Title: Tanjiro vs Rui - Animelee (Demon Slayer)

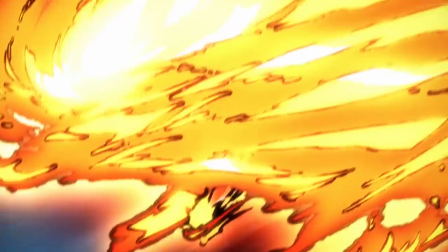[12:13]
In an instant, the water dragon surrounding his blade transforms into raging fire, and with a whirling slash,
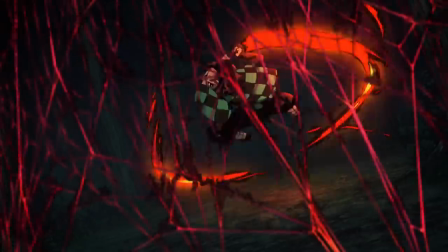[12:19]
he breaks through the attack and charges forward, Rui's threads scattering harmlessly around him like… well, like a ripped spider's web.
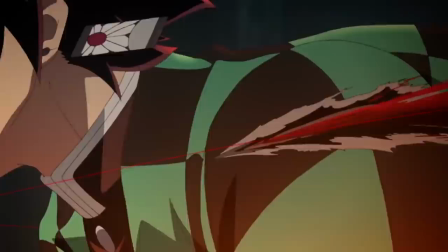[12:27]
Rui's followup attack isn't quite so harmless, carving some deep gashes into Tanjiro's body as he runs past, yet he barrels forward,
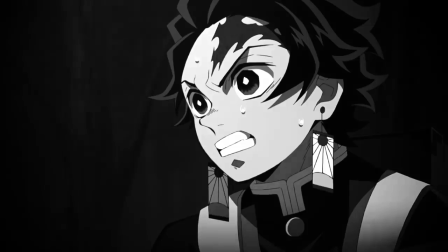[12:34]
through the pain, unable to stop lest the strain of changing breathing techniques mid-fight leave him paralyzed on the ground.
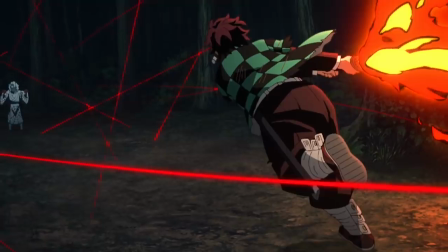[12:41]
The show at least gives us a brief breather, using that same incredible slow-motion technique to highlight the danger our hero is facing,
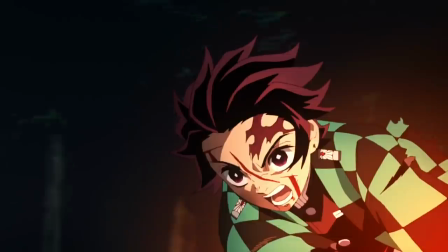[12:48]
the foe he must overcome, and what's at stake if he fails – while giving the music space to reach its climax in time with the action.
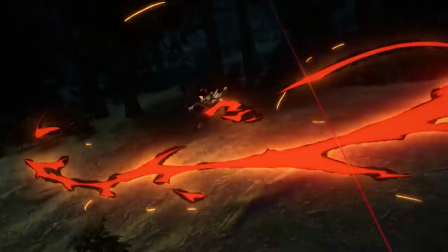[12:56]
Tanjiro Kamado no Uta soars as its namesake does the same,
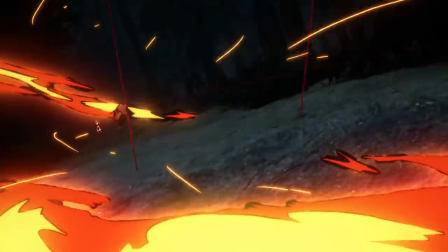[13:00]
gliding gracefully through the gauntlet of threads before him and closing the distance to Rui in a few short breaths.
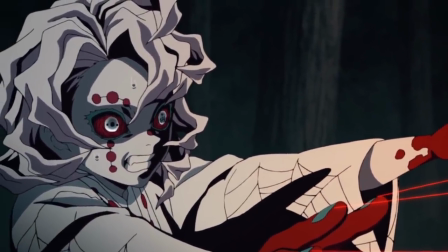[13:06]
For perhaps the first time in decades, the demon feels the terror that he was so fond of inflicting on others, and beats a hasty retreat.
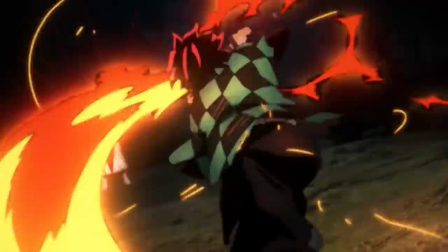[13:13]
This sequence, too, was handled by Masayuki Kunihiro, and it's without question one of the most jaw-dropping bits of sakuga animation I've ever seen.
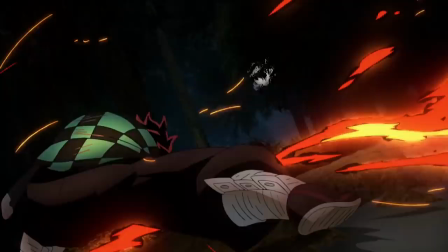[13:22]
The camerawork, choreography, and character animation are all impeccable,
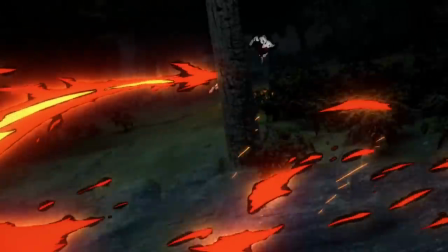[13:26]
and the harsh light and shadow created by Tanjiro's flames lends the attack a distinct intensity, isolating the combatants within an otherwise blackened battlefield.
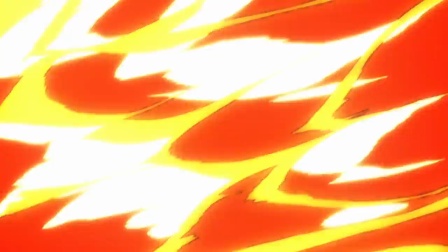[13:35]
This highlighting effect allows us to easily follow the rapid animation at full speed as the characters dart around the screen.
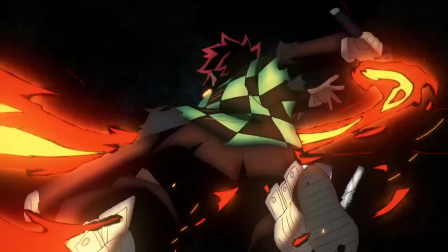[13:42]
No matter how far or how many times Rui jumps back, Tanjiro is there, dogging at his heels,
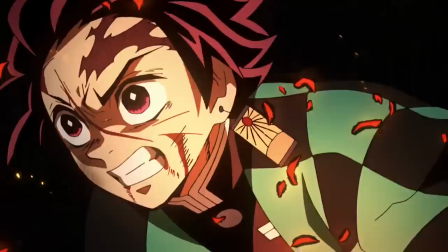[13:47]
slashing confidently through each and every thread until he sees… the only one that matters.
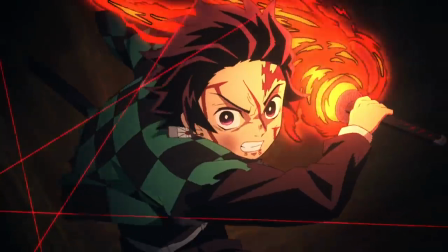[13:53]
The opening thread that will guide his blade through the monster's neck. He moves for the kill, not caring if Rui slashes him to pieces in the process.
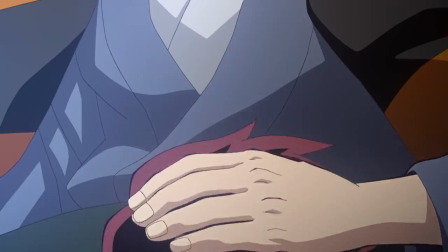[14:01]
And he might well have suffered that fate if he was alone. Even after death, the love of Tanjiro's father and the lessons he passed down protected the boy.
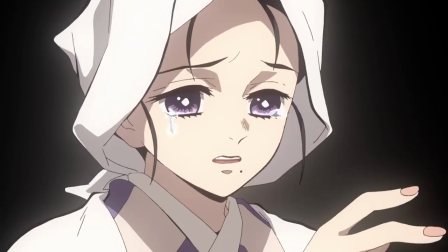[14:10]
And likewise, even from beyond the grave, the loving words of their mother rouse Nezuko from her sleep and back to action.
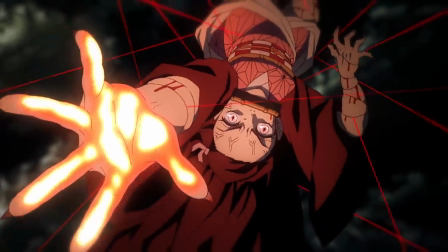[14:16]
So it's not some ancient OP technique or Nezuko's hidden power that really defeats Rui.
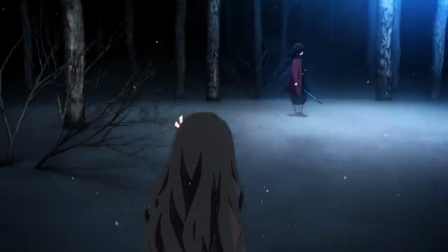[14:22]
The true advantage that the siblings have over him is the bond they share with each other and their entire family.
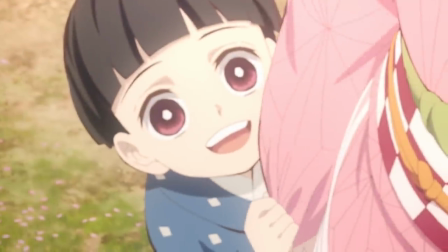[14:28]
A bond that gives them strength beyond anything the lonely, abusive monster could ever hope to achieve individually.
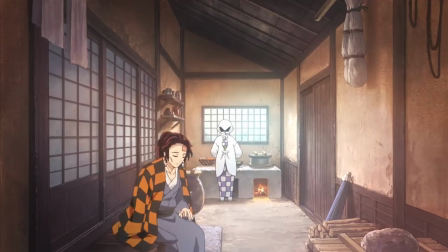[14:35]
That, as Tanjiro proclaims, cannot be severed, and its strength allows them to cut through every last bond in Rui's web of terror.
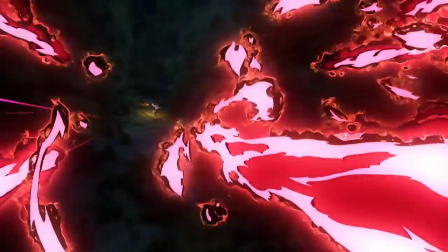[14:43]
Well, okay, both the Hinokami Kagura and Nezuko's newly awakened blood demon art, Exploding Blood, put in work as well.
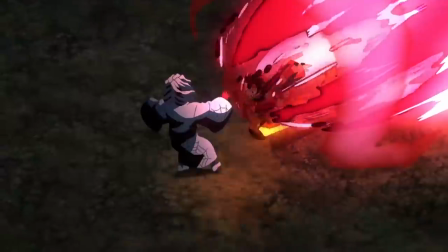[14:51]
The latter doing… pretty much exactly what it says on the tin,
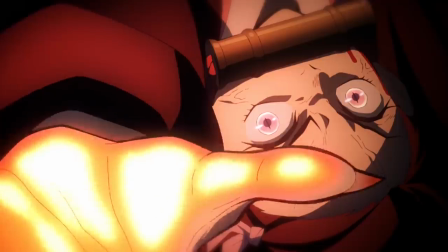[14:55]
burning through the last of Rui's blood-soaked webs in the explosion, and opening him up for a clean finishing blow.
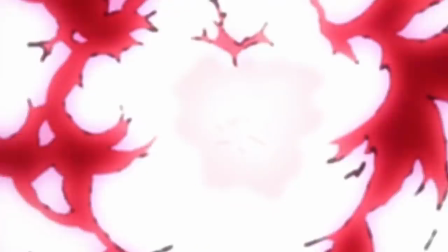[15:01]
And again, the show really knows how to sell the impact of that moment,
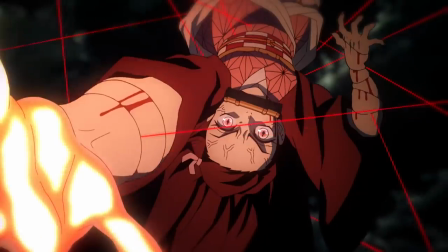[15:05]
by allowing us to hear Nezuko's voice calling out the attack for the first time since she became a demon.
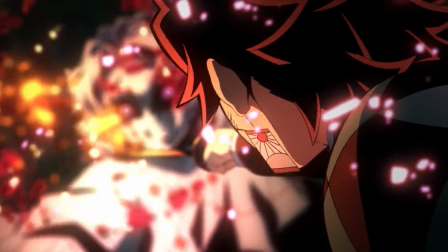[15:11]
And good girl that she is, she's not done helping yet. Even with his father's breathing technique, Tanjiro's blade alone isn't quite strong enough to sever Rui's flesh,
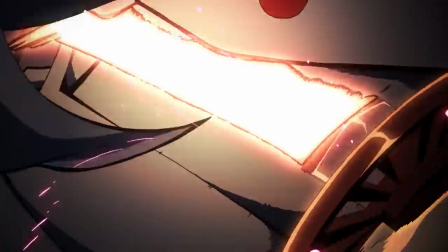[15:19]
but the drops of Nezuko's blood on the blade ignite, and the now molten metal proves enough to break through in a stunning circular flourish.
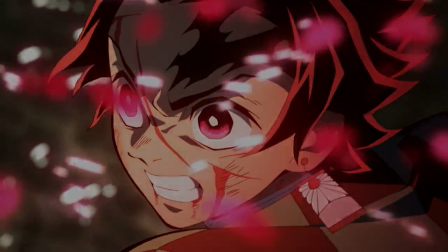[15:27]
A flying head, a determined glare… roll credits in the hypest episode conclusion of the year.
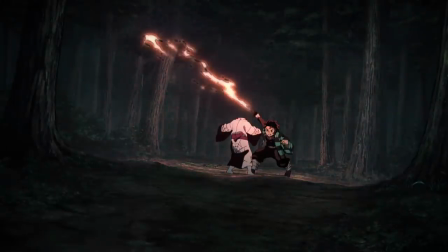[15:33]
The next episode picks up right where we left off, with the flames on Tanjiro's blade flickering out, and Rui's head hitting the forest floor feet away.
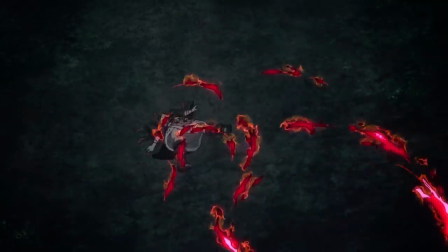[15:41]
Both of our heroes quickly follow him to the ground, where an exhausted Tanjiro immediately begins crawling toward Nezuko,
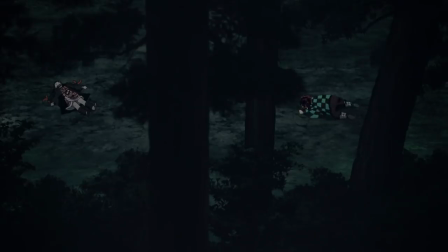[15:48]
determined to first reach his sister, later, then to continue fighting to save the rest of his friends. But he's counted this victory a bit too soon.
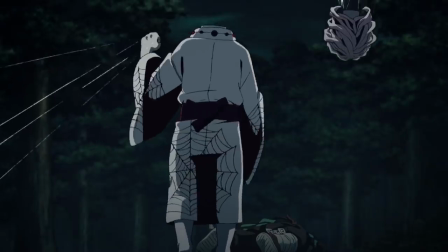[15:55]
Rui rises back to his feet, revealing that in a classic Dio Brando move, he decapitated himself at the last moment to avoid death.
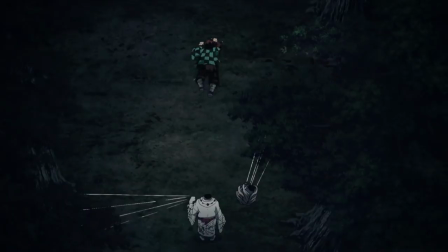[16:04]
Even with the help of Nezuko's flames, even after pushing his body past its limits and pouring all of his family's wisdom into his blade,
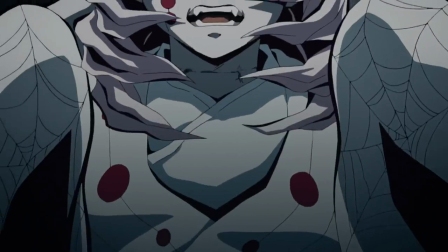[16:12]
Tanjiro's best just wasn't good enough. Now the enraged demon plans to kill them both out of pure spite.